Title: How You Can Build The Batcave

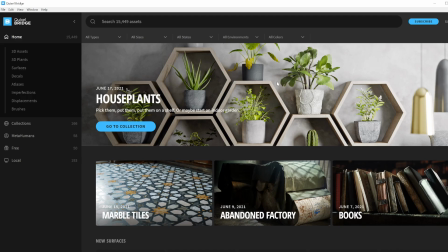(3:58)
It's a wonderful, wonderful resource, and it's just got an incredible wealth of amazing photoreal looking environments that I'm sure they use on The Mandalorian. I mainly used the black galaxy granite square tiles.
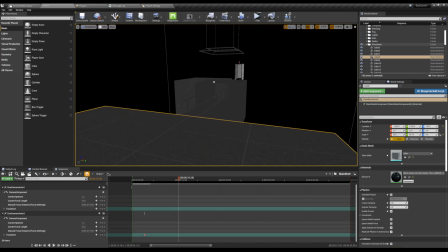(4:12)
I found it gave a really rich, reflective looking marbled inky black color that I liked and that I thought matched the environment really well. So once I had that, I'm in unlit mode here, but I'll go into lit mode to show you what it looked like.
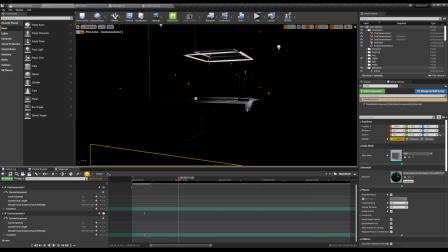(4:29)
So here's my camera perspective. I had a little film grain to add some life to it. Now, you can't really see a ton of what's going on here, and that's because we don't have much in the scene.
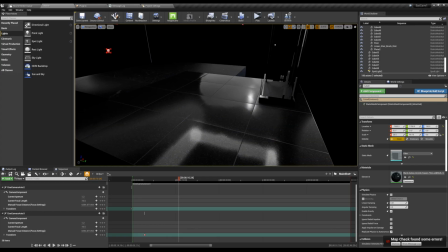(4:42)
But already you can see with the lighting I've set up, the reflections,
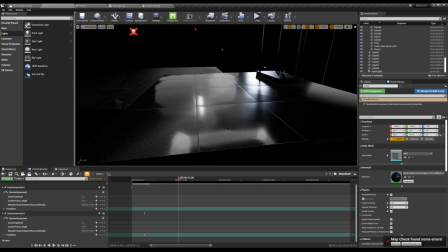(4:47)
the specularity, the texture, everything looks really, really good with minimal effort. I just had to assign like how big I wanted the tiles to be.
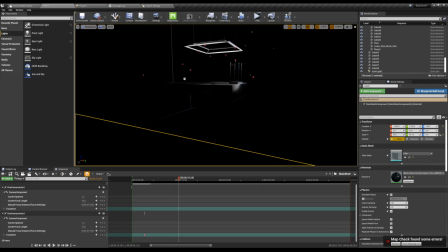(4:55)
And it was a lot of trial and error to get the lights plane just right, but I'll get into that in a minute here. So turning the lights off, again, this was the starting structure for everything.
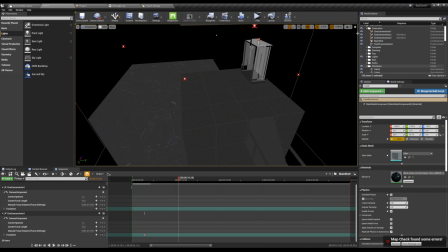(5:06)
So the next step was to build the cave.
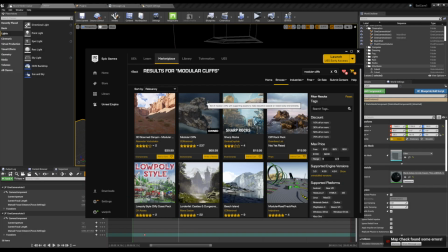(5:10)
In the Epic Games store, there's a great pack called Modular Cliffs that I used. It's a little pricey right now, but even if you don't want to use that, I mean,
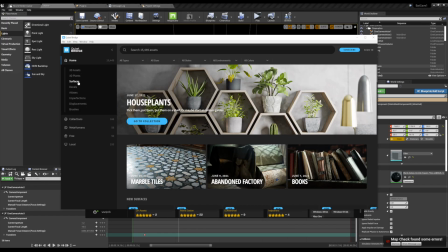(5:19)
Quixel Bridge with the Megascans library has some amazing surfaces and models you can use.
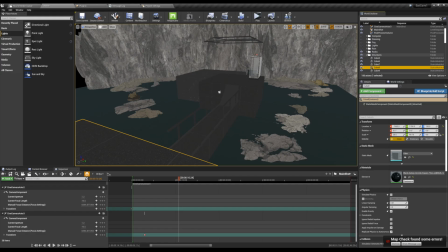(5:25)
So with rocks, I'm going to turn that layer on now. It's a little crude and messy, but that's okay.
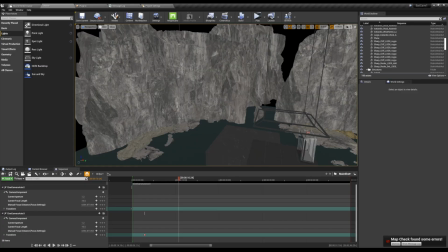(5:31)
The idea was to get something out the door quick. So the idea was, okay, I want a wall on this side, a wall on this side,
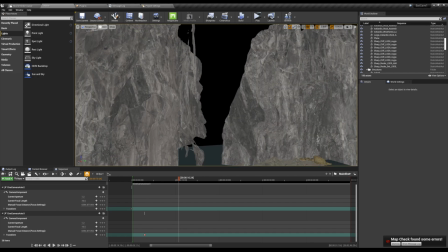(5:39)
and essentially a funnel that acts as the mouth of the cave here, where I'm going to have the waterfall.
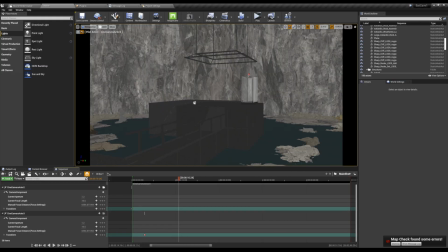(5:44)
Now, if I go to my camera position here, it's hard to tell what's happening. There's no sense of depth because the lighting isn't on.
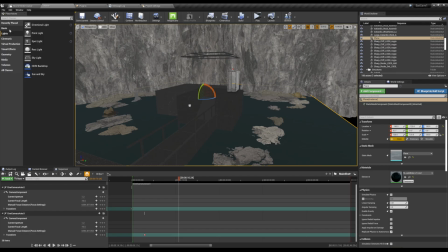(5:51)
The next step was to create a water plane. Now that can be found under basic. You've got planes, and then I just added the lake water texture. And a lot of these assets you can find for free on the Epic Games store.
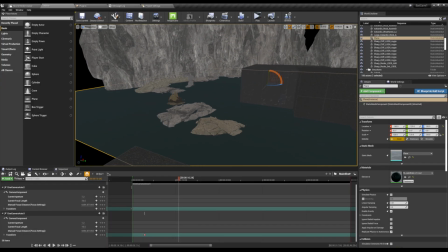(6:04)
Again, we can't really tell what's happening because the lighting's not on. And I believe all these rock assets are from Quixel Bridge.
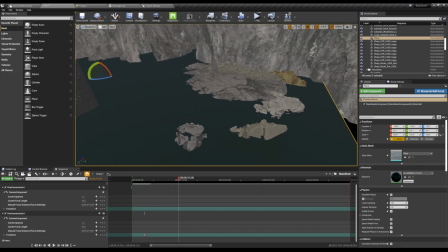(6:11)
So it makes it really easy to drag and drop into the environment and just kind of arrange it until you think it looks good.
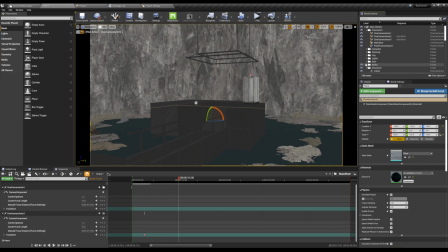(6:18)
With all the rocks on, I'm just going to touch on a few more things before we get into the final look. So I wanted to build a rain system. So let me turn that on here.
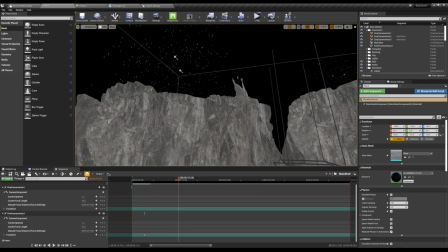(6:28)
So here's what my rain system looks like. It's a basic particle emitter built in Niagara.
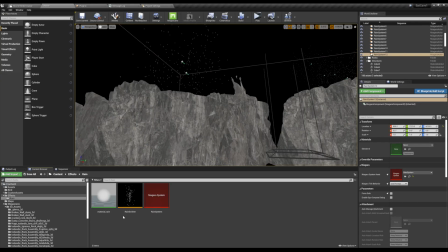(6:34)
And it consists of 3 parts. So you've got the material for the rain, the emitter, and then the Niagara system itself.
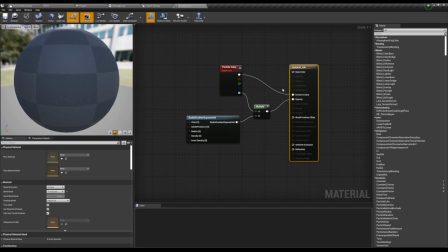(6:41)
In the material settings,
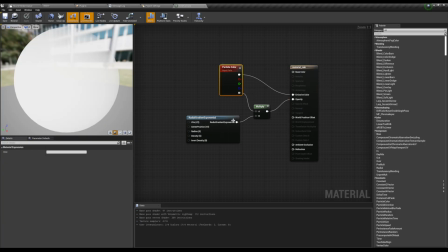(6:43)
I just set it to a translucent surface with a white color and then a radial component for the opacity.
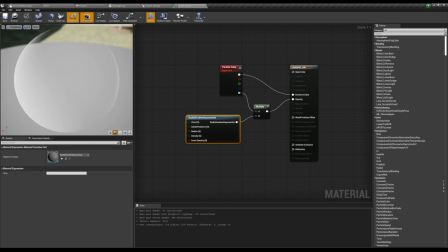(6:51)
And so that gives it this, basically it's a circle with a gradient on the edges. I mean, pretty basic.
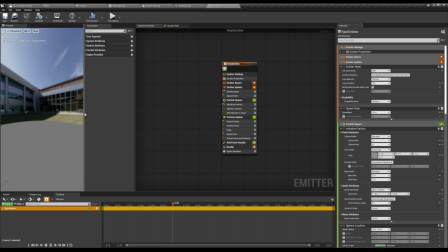(6:56)
And then in the emitter, so here we're in Niagara. This is Unreal Engine's replacement for the Cascade particle emitter system. You essentially tell the engine, here's how long I want the particles to live, here's how strong I want gravity to act on them. You know, if you want them to bounce, if you want them to die upon colliding.
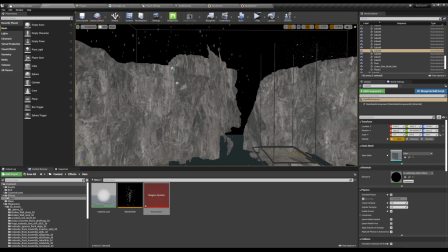(7:15)
And then you build that into the system itself, which is used to populate the world. Now there's a ton of emitter systems here.
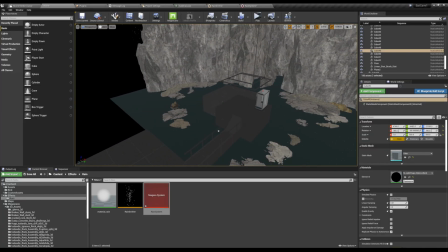(7:22)
And it's not very well optimized, and that's essentially because it's a rendered cinematic and I don't have to worry about engine optimization just yet.
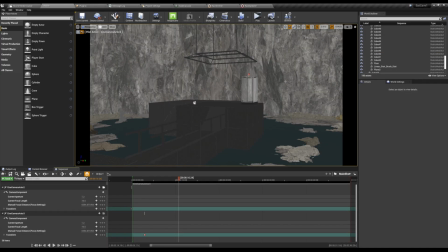(7:30)
So if we go into my camera position, and if I turn on the lighting system now, and I go to lit,
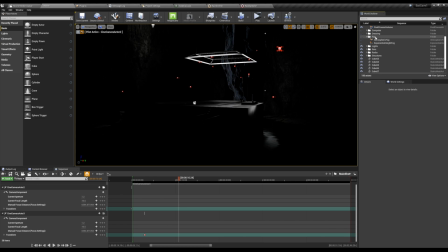(7:38)
it's still a little dark, and that was by design because I didn't want the light to be too overpowering. This is a Batcave after all. It's got to be a little dark and anonymous. But to add some volume to the space, I added atmosphere fog and exponential height fog.
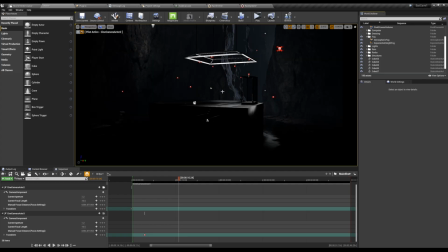(7:54)
And so you can already see toggling that on. It gives much more presence and volume to the space, especially in the background. With an exponential height fog, you want to designate where the fog begins.